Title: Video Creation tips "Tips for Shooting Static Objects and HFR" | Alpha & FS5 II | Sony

Hi, I'm back in the studio. This time, let's go through some quick tips on how to shoot a product video. Here, we have some fruits. It may be boring subject, but with some little effort, it can be presentable. When you shoot video for static objects compared with still images, you have to be careful for light because strobes cannot be used, and you also have to be careful with movements. The foundation of shooting a product is same as portrait, but it requires different quality of light. For this shoot, I want that distinctive commercial look, the product evenly lit, rather than a contrasty look with shadowy areas.
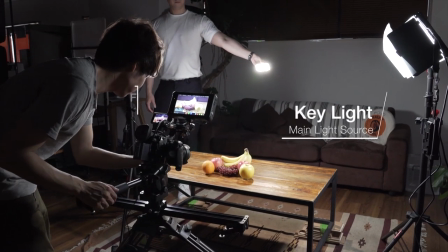I have a key light which act as a main light source, and a fill light to eliminate shadows caused by the key light. Bounce boards can also act as a fill. At last, I put a backlight to separate the subject from the background, creating depth to the scene.
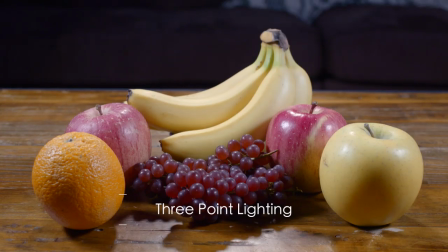And voila, this is called three-point lighting. or I can also light this product with one light source by positioning the light differently by lighting the product from right above I can evenly
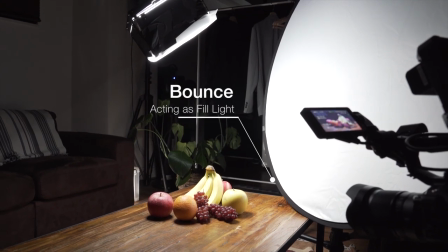light the product also bouncing the light can fill in more of the ambience oftentimes if you use the light wisely you do not need that much of a
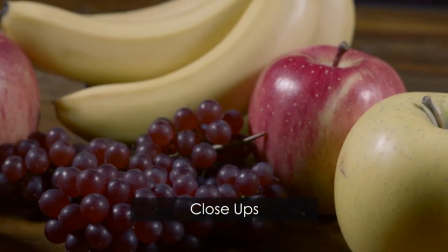gear the key to framing product shoot is getting extreme close-up and macro shots which emphasizes
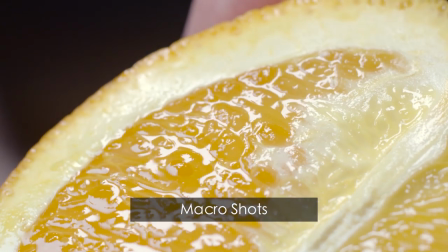the features and characteristics of the product this excites and draws audiences attention.
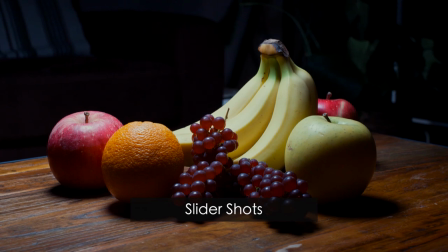In addition to this, using a slider can add movement into a static scene, which makes this product shoot more dramatic.
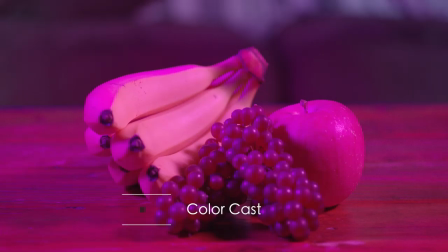Also putting color gels might spice up how the product can look, although it causes color casts which may not suit in some cases. I would like to show the power of HFR, abbreviation of high frame rate shooting.
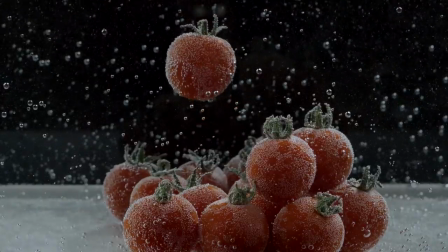Here we put tomatoes in a water tag to capture slow motion.
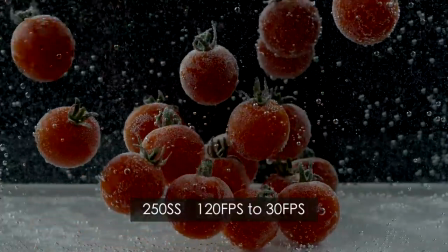In the case of HFR shooting, you have to pay close attention to lighting since it tends to get higher shutter speed which makes darker exposure.
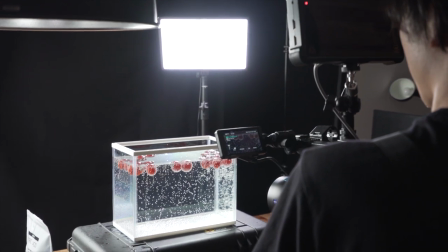To compensate that, we need more light. I like this scene similar to the previous one with three-point lighting.
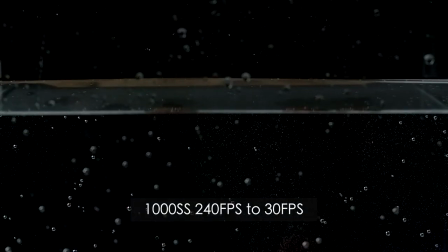Always make sure to watch out for glare and reflection as each product has different amount of reflectance.
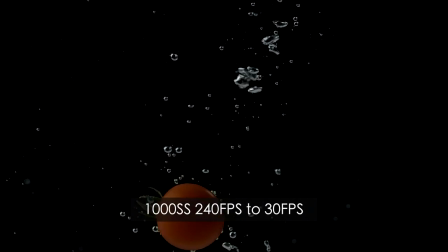Both Alpha 7 Mark 3 and FS5 Mark II have HFR function.
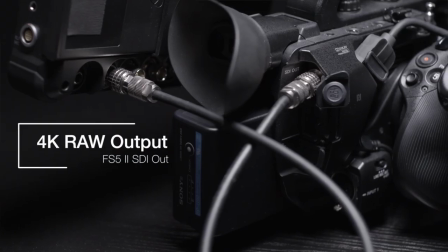If you use FS5 Mark II with a compatible external monitor, you can have higher frame rate with RAW output,
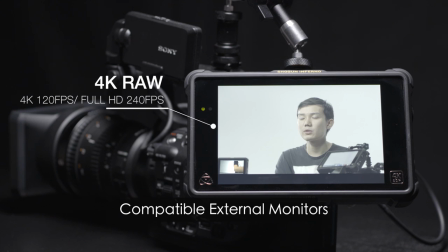such as continuous HD 240fps and 4K 120fps for 4 seconds.
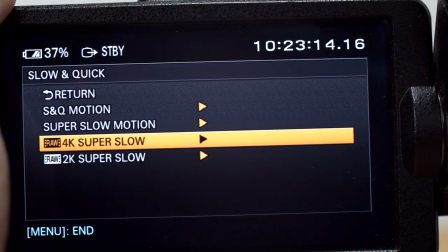In addition, FS5 Mark II has N trigger feature,
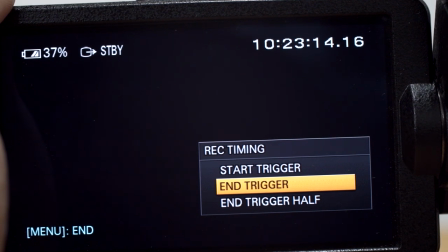useful for capturing unexpected or unpredictable events as you can wait for the action to happen. In this sense, FS5 Mark II can be highly recommended for HFR shooting.